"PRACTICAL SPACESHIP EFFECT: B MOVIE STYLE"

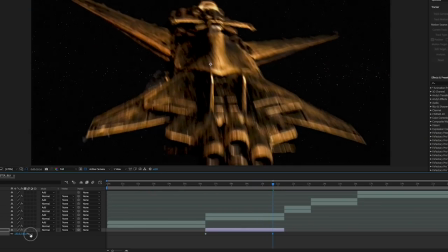[7:09]
Our image is very noisy because it was low light and now I'm just going to,
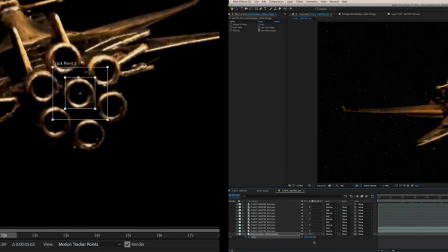[7:14]
you know, I adjust these stars by eye and I just do a very slow one keyframe push
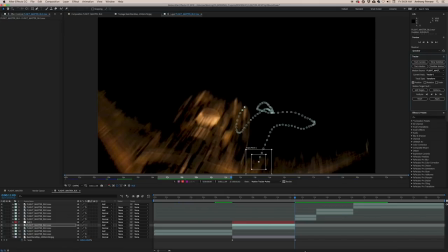[7:20]
to give it the look of movement so now I'm going to motion track my engines because I want to put
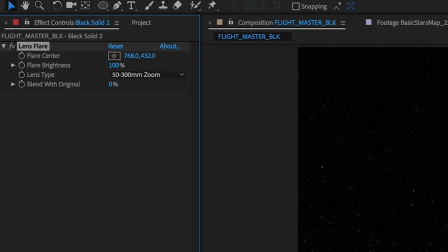[7:25]
a flare on there and the flare is just going to sort of bring those to life make it look like heat it's a very
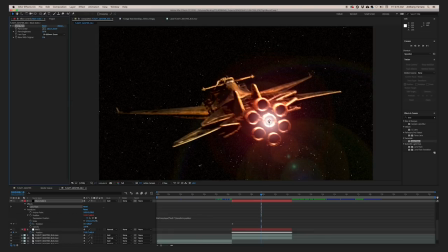[7:32]
easy way to do this it's not after effects tutorial I'm just showing you the steps that I did I can show you this at another time I think when
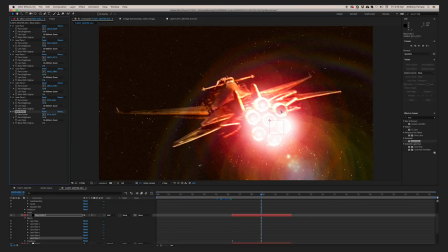[7:39]
I do the the proper one I'll go more into depth on this but basically what I'm doing is I'm putting little flares for each of these engines
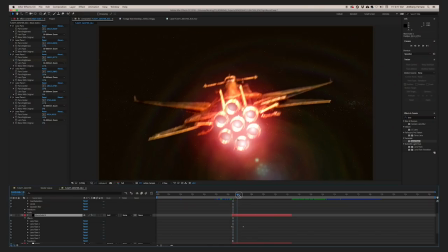[7:48]
and they're tracked right because we did that motion tracking so now this light will follow our ship no matter where it goes we have those stars moving we got a little bit of noise on those stars and we have the flares and the engines so that just reads to us okay these engines are
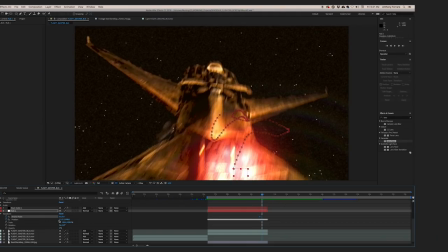[8:05]
heated up and there's some power and it's movement right so here you see that all follows along and you know that looks good the stars are moving the engine light is going all right so now we are where we want to be we're time traveling into the 70s right we got our engines working we got our stars moving our star field matches the grain of our main image so now because this is muddy and like I said we're just trying to make it work, so it's not ideal. It's always, when you're trying to hide the crimes, it's always about layering, right? So now what I'm going to do is I'm going to do some color correction and maybe some enhancements, some chromatic apparition, maybe some noise, really extreme color. And I find that really helps, right? Now to do that, I have Magic Bullet.
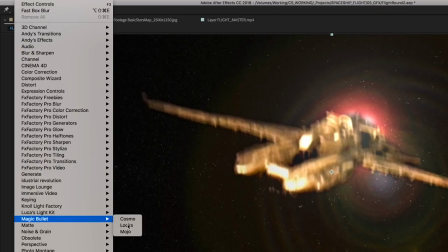[9:03]
Magic Bullet is my favorite plug-in. It's an After Effects plug-in, and you get some crazy looks.
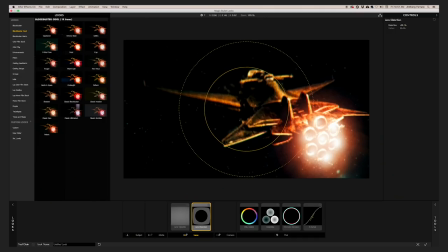[9:10]
It's kind of expensive, so I don't really want to do a tutorial on it. It's the sort of thing where if you want to go down the rabbit hole, I'll put a link for Red Giant below.
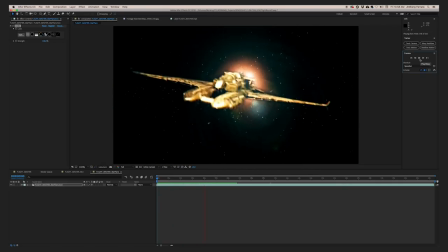[9:18]
And what I did here is I just added some chromatic apparition and some really extreme, really fun colors.
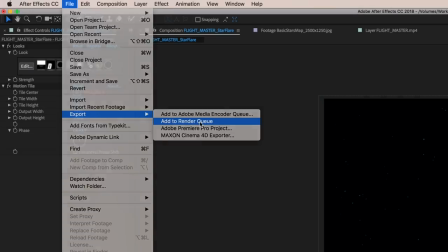[9:24]
So now I'm going to export this, and then once that's exported, we're going to bring it back in, and we're gonna do some sound design I have other videos where I go into depth about doing basic sound design for sci-fi and I also have links in those videos to a great resource called freesound.org where you can get some free sounds so I'm gonna do a little sound design to this and let's go ahead and watch the final clip all right let's roll it I
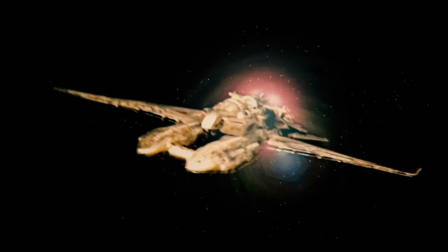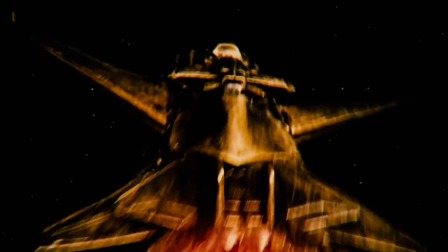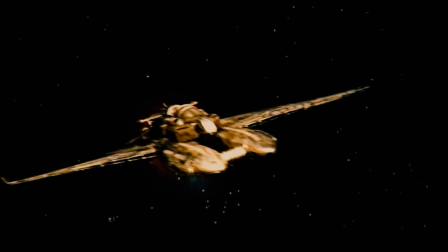mean wasn't what I wanted it but it's still fun, right? So again, this is just process. I'm teaching myself how to do this. I feel very close, right? I feel like I had an idea. What I thought was a better idea was a worse idea. So it was one step forward, one step back. But now I think I have a really good understanding and I'm really excited. I'm going to have to do one more of these, right? So for the third one, when I do another one, I'm not going to use modern airplanes to kitbash the spaceship, right? Because I feel subtextually, you just, you know, you're imprinted. You kind of know what those silhouettes are. So I've been seeing some cool videos online. I just want to use, you know, like kitchen top appliances and interesting things and bottles. So I'll do that.